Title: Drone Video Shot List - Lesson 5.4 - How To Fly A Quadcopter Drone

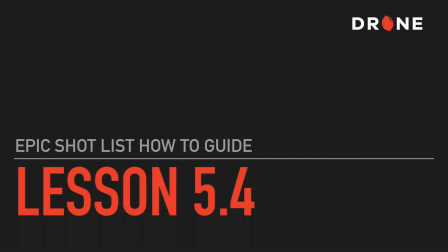0s
In this video I'm going to show you how to perform five camera drone moves that work great in professional productions.
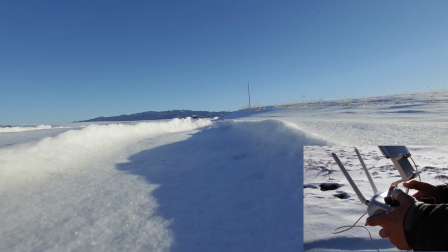6s
I shot these examples using an abandoned school house in Swan Valley, Idaho, but the subject could be anything.
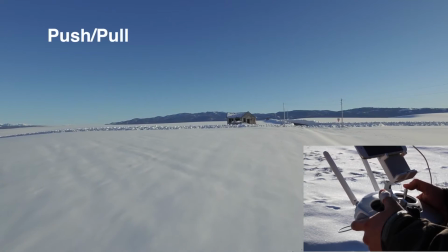13s
The first shot here is a push or pull shot and this is where the camera is slowly moving towards the subject or pulling away from the subject.
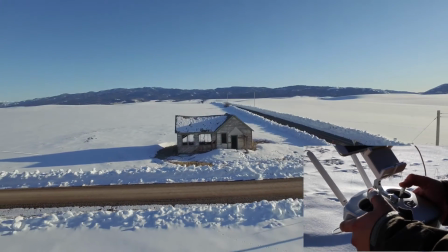21s
This type of shot is commonly used to build drama or suspense and also to reveal the environment the subject is in as you're pulling out.
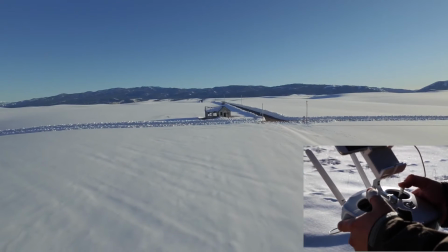30s
This is one of the easier moves to do with your drone because you're just flying forward and backward using the pitch control,
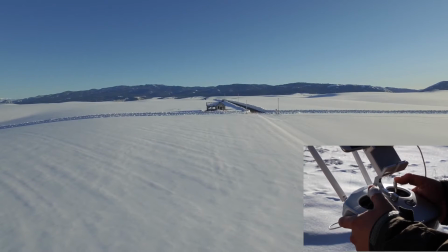37s
that's that right hand stick, by pushing it forward or pulling back on that stick.
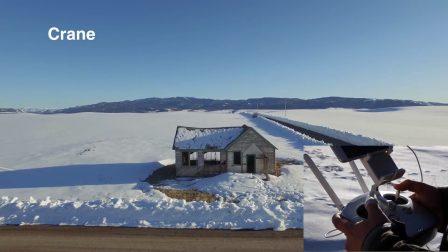43s
The next move is a crane or jib move and it's meant to simulate the movement that you get from a crane or jib.
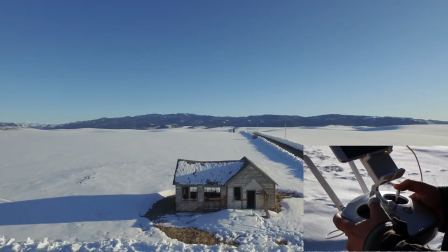49s
This type of shot is great for adding a little movement to a shot and also for showing large crowds or vast landscapes that your subject is in.
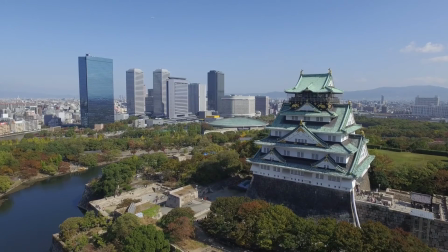57s
This move is done by increasing or decreasing the throttle with your left-hand stick and this will increase
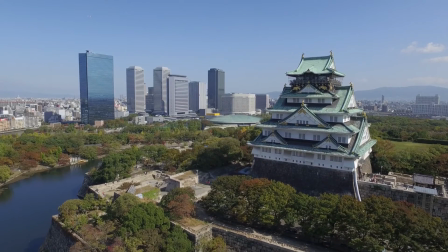63s
or decrease your altitude and you can also combine this with some camera tilt to keep the subject in frame.
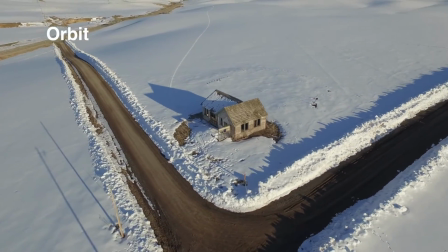69s
This next shot is called an orbit and it's just like it sounds you're gonna circle the aircraft around the subject while trying to keep the camera pointed at the subject.
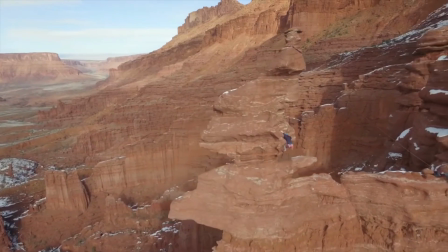77s
This type of shot adds intensity to your video while emphasizing the subject and showing it from all angles.
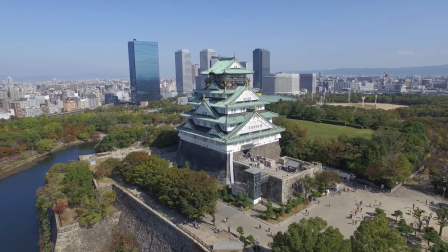83s
This is actually one of the harder shots to pull off with the drone and the move uses a combination of both yaw and roll controls.
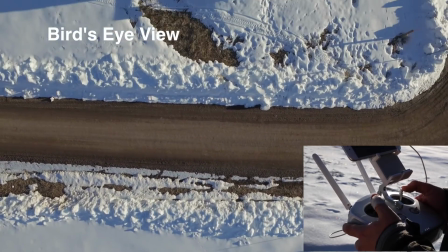90s
This shot is one that I call the bird's-eye view and this shot is looking straight down from above so you tilt the camera all the way down.
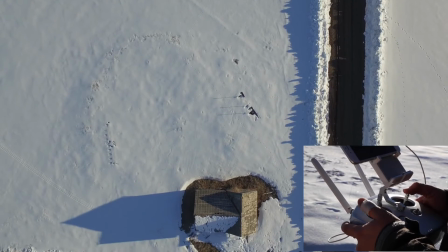97s
This is great for revealing or establishing a location. Just like an orbit you can add yaw or pitch or even roll to introduce more movement into this shot.
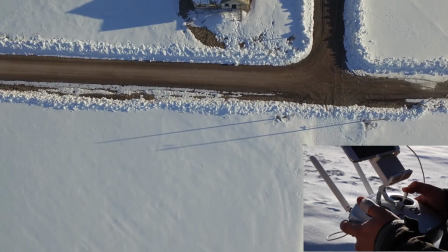106s
In this example I'm just pitching backward and that adds that movement into the shot.
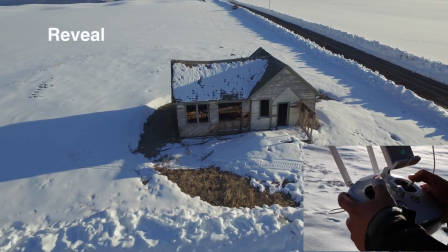113s
Final shot here that I'll talk about is reveals.
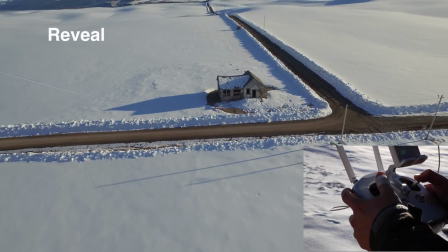116s
So in this shot I'm pressing up on the throttle to gain altitude and at the same time pulling back on the pitch stick,
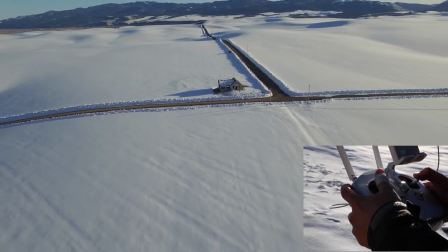122s
the right hand stick, to move the drone backward away from the subject.
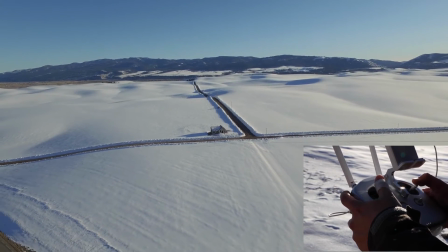126s
When executing this move it's important to make sure that nothing is behind you such as power lines or trees
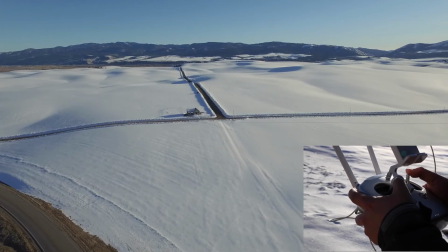131s
and you can also reverse this shot to move in on a subject from far away.
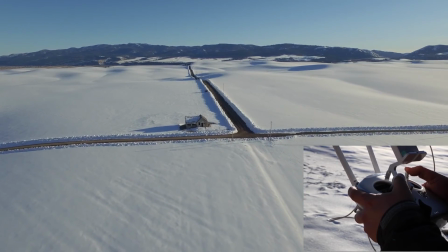137s
So those are five of my favorite epic aerial video shots. Hopefully now you have a better understanding of how these moves are executed and how you can use them in your productions.
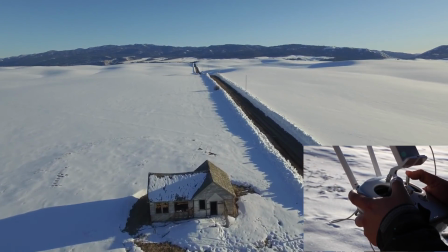146s
So get out there and practice and we'll see you in the next video.